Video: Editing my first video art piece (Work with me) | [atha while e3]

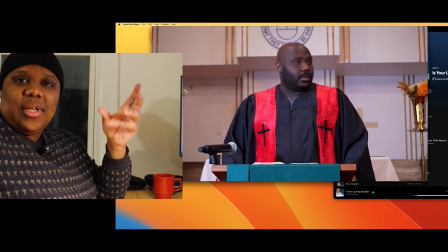(3:53)
escalation of the amens
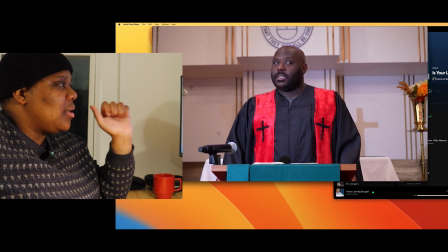(3:56)
and a lot of them came out more confused which is nice I think that works
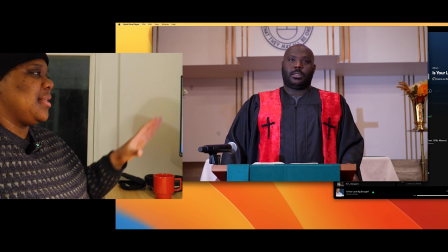(4:03)
like this dazed look he has right here that that's I think that's going to work quite well
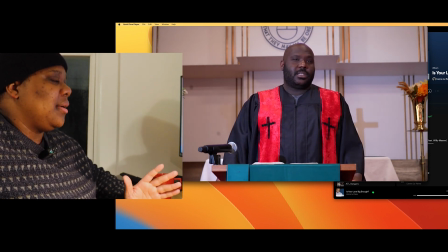(4:07)
and some of them came out kind of like sad I don't know if he did it
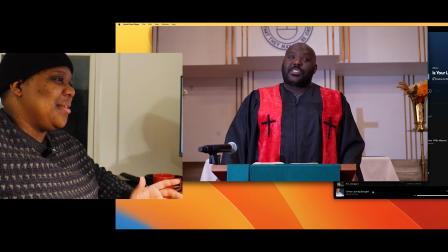(4:13)
on purpose but it was like instead of like a can I get an amen damn it uh he his embodiment of the pastor was more like can
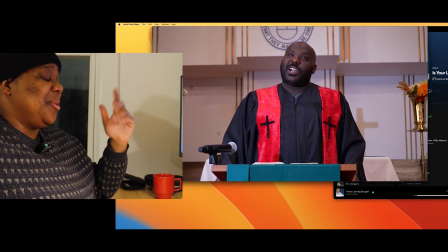(4:23)
I get an amen damn it like and I think it's gonna work um it definitely changes
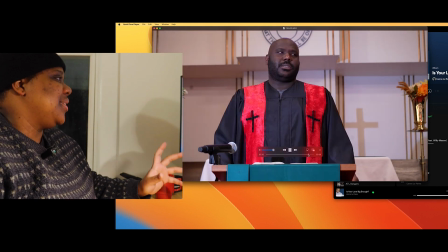(4:28)
the context of the like it changes the the meat but I like that I've been doing video as a medium and I had an idea for a project last year where
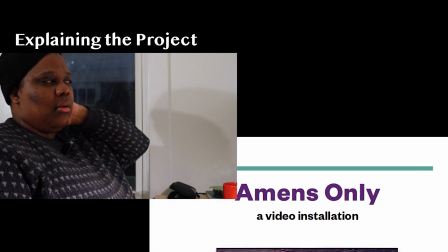(4:43)
it was essentially a just experimental film type
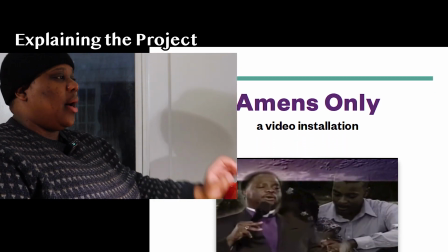(4:48)
of project that would have required an actor and a location.
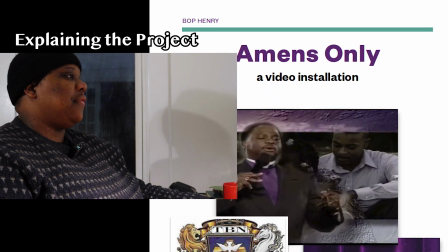(4:54)
We filmed it inside of a church.
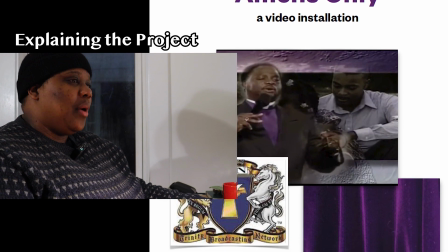(4:58)
I'm finding a lot of my work kind of steering toward
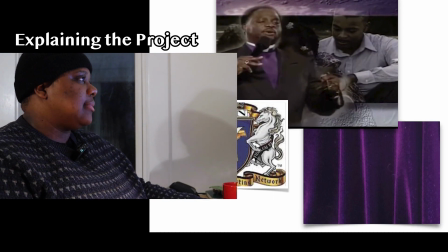(5:03)
religious grappling with the
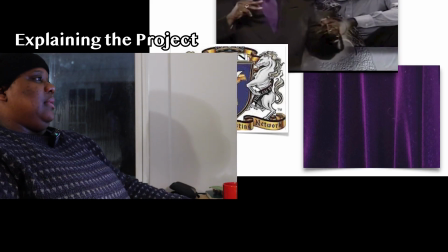(5:09)
hypocrisies and trauma
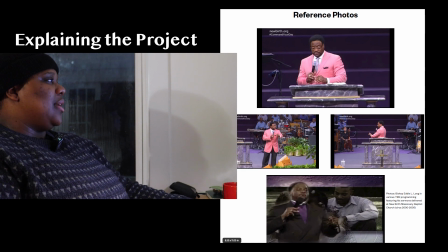(5:14)
and weirdness of growing up in the church, you know, at least my experience with that as a young gay kid. So the project, the working title is called Amens Only.
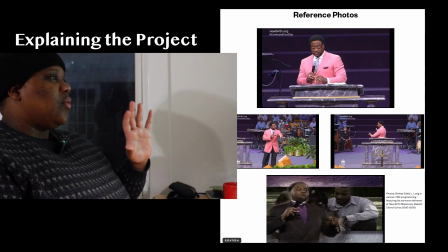(5:29)
And essentially, it is a critique of the power imbalance of a church service, where as parishioners,
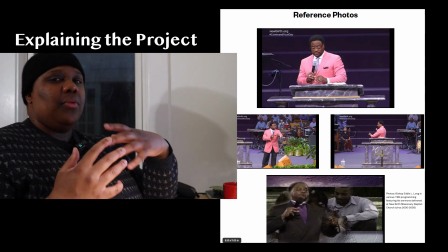(5:42)
as like observers, we don't really get to participate beyond
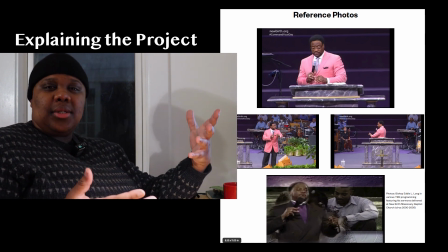(5:46)
saying amen or doing things that otherwise affirm what's going on you know there's not really avenues in a church service to give feedback or ask questions or express any type of disagreement you know the only things you can really
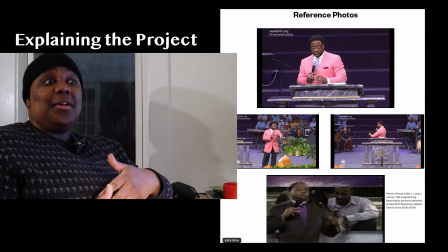(6:03)
do for the pastor in ways you can the only ways you can really engage with the sermon and with the message is to clap sing say amen and give
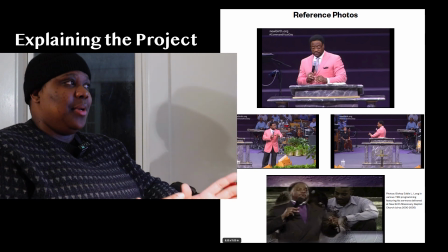(6:12)
your money Those are the only like engagement points in a church service. And it bothered me real bad as a kid because I grew up going to church every Sunday and I've always been like really inquisitive and chatty.
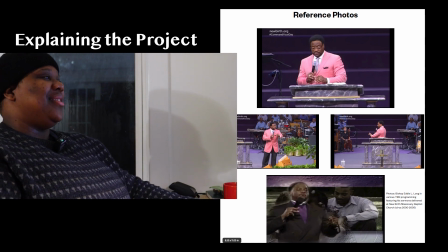(6:24)
I don't like to talk. So having to sit quietly and just like not be able to engage really
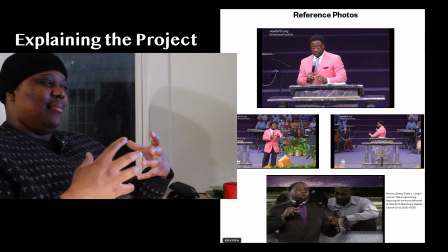(6:30)
with that performance bothered me.
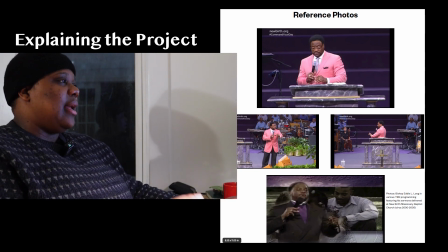(6:35)
So this project is an exploration of that and also a like deconstruction of that.
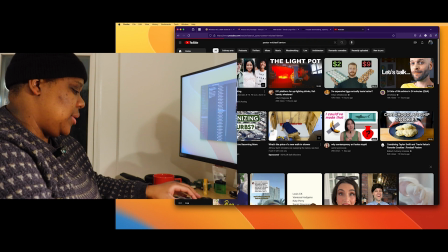(6:43)
It kind of turns it on its head. One thing that has changed since I started this project
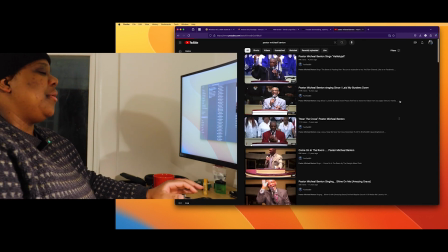(6:51)
is I've gone back and looked at my church's YouTube channel,
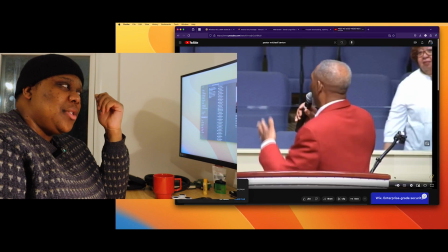(6:59)
the church I grew up going to. And there was some videos from when I was like from like 12 years ago
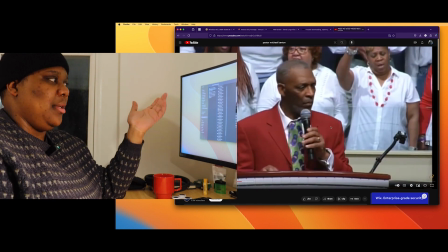(7:05)
when I was like a teenager and actually attending there every Sunday with my mom.
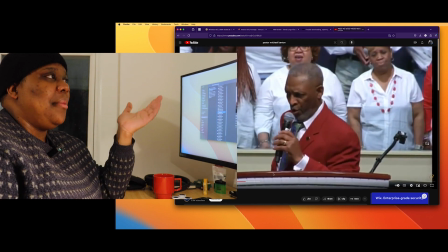(7:11)
And, you know, so I'm looking at sermons that I probably was sitting in the pews to like see live,
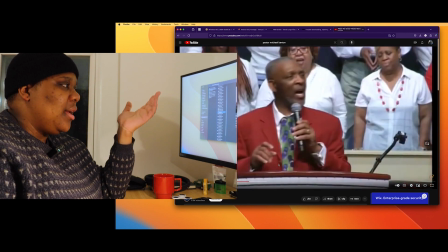(7:18)
but it just had this different, like instantly different connection.
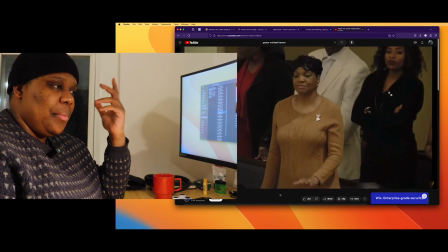(7:22)
I felt to the pastor on my like my old pastor at my childhood church,
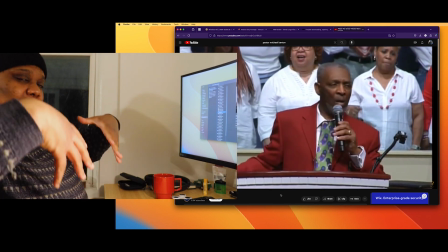(7:28)
because even though I would sit in the pews every Sunday,
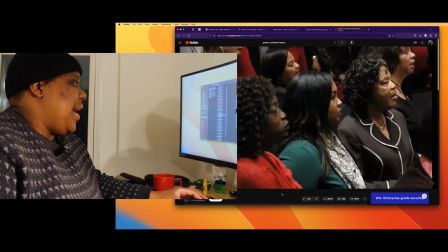(7:32)
looking at him like from that close up on the video just felt
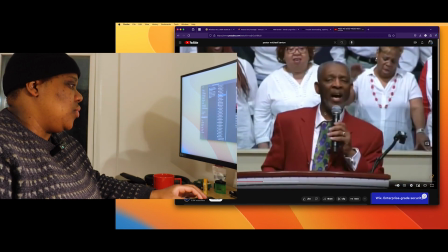(7:40)
way more intimate than being in the actual room with him. uh like this level of
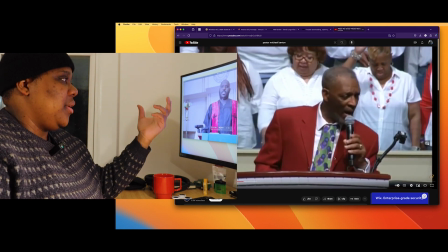(7:47)
closeness like hearing the same sermon at this level of closeness um
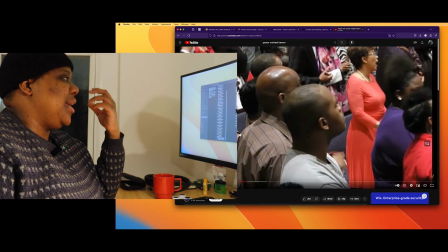(7:54)
I don't know just instantly changed my brain's chemistry and added a lot of like empathy for me